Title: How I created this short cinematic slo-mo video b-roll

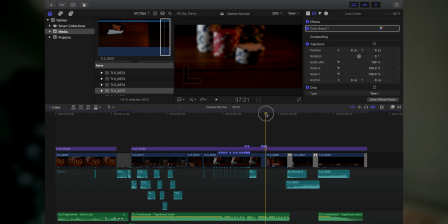5:04 So by doing that, allowed me to get to the beat of music and put that in. Transition there, because I didn't like the spin constantly, it was quite a long shot, wasn't going to work.
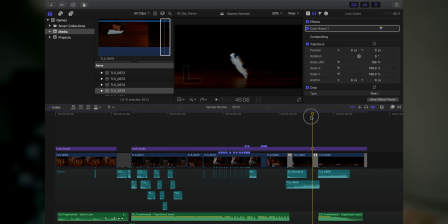5:19 I cut the spin in half and did a transition between the two, just to shorten that sequence down.
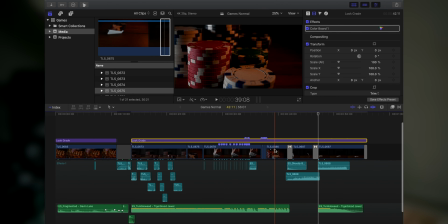5:25 Now I have got a look grade applied over the top there. That look grade basically allows me to color correct. And add in that. I haven't added much, just a little bit into that there, just to make it pop a little bit more into that.
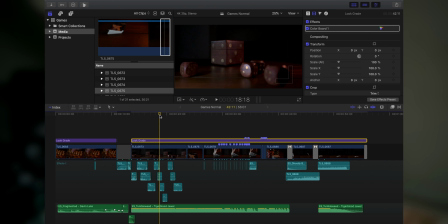5:42 The key thing to all of this is not the video really, it's the sound and the different bits that we've used.
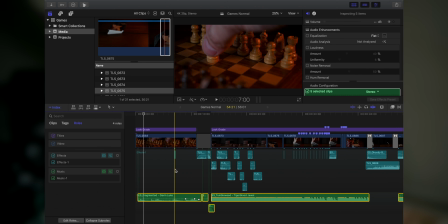5:48 Okay, so I'm just going to turn off the music for the minute. So just gone into index, into rolls, and then just turn off the music for the time being. So now when we play it back, that's it. There's no music at all, but we can just hear the sound effects.
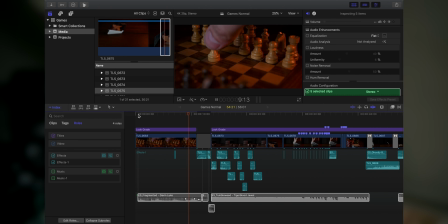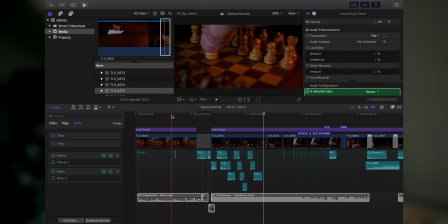6:22 Now, key little thing is, let's just go back to this. We put a little thud where it just goes down. Very, very subtle. You wouldn't necessarily notice it unless you're wearing headphones. Roll of the dice, that's straight out of 4K footage.
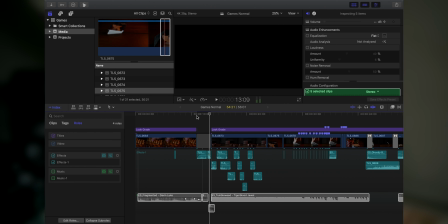6:38 The bit where it hits the wooden surface, again, 4K footage. And then all of these roll bits here are made up. Now, obviously, a roll in its own right, recorded at 4K, if you slow it down, it's going to sound awful, okay?
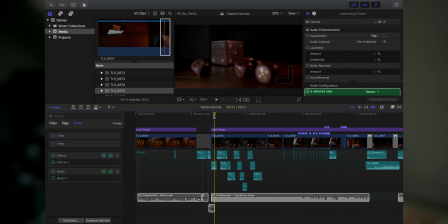6:56 It's just not going to work for you. So what I've done here is I've took segments of it and just repeated across. So it sounds like multiple dice that go in there. And then finishes on cue. Don't need anything for that, music's doing it.
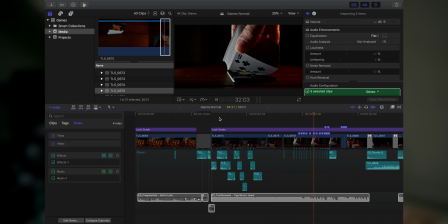7:16 Cards, individual ones, you wouldn't necessarily hear those until you get to this point. So what we did there is literally took each
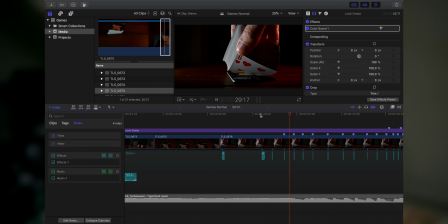7:31 flick and just assigned it to each card. When it got so far down, that's bang in. And then if we go over to here,
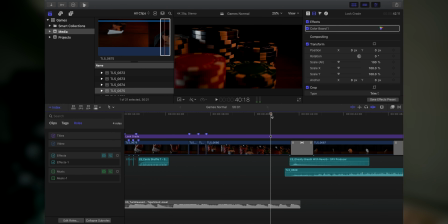7:48 that bit where it goes from the poker chips into a single poker chip, we've used let's just silence that, just a ghostly breath, that's what it's called.
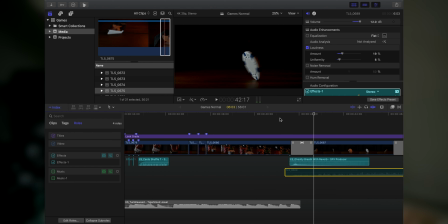8:07 I almost wanted a whoosh going from one to the other. And then if we turn the chips back on, spinning. Again, now that is shot in 4K, okay, and I have slowed that down.
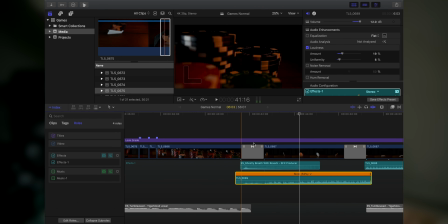8:23 So we've gone into there, we've gone to the time, we've slowed it to 52%.
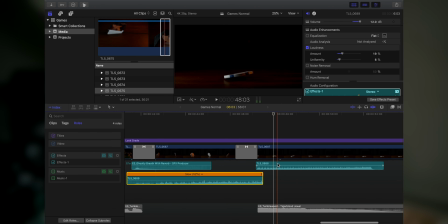8:37 Just to make it fit. Then we've gone back to normal speed when we've got to that last little bit. And that's it, and just fade out. Very, very simple. There's nothing complicated in it. There's no massive special effects. But looking at the audio, concentrating on what audio is going to go where, little tiny bits. People are going to pick up on headphones. Not everyone's going to pick everything up all the time, but they just add to it. Sometimes you can't hear it, but you can. Subconsciously, you're picking it up, so that works well.
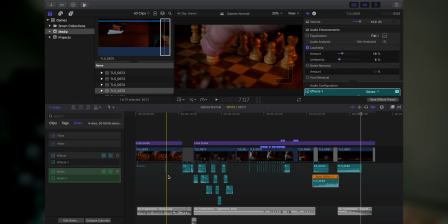9:10 And then music is making sure that we go to the beat of the music.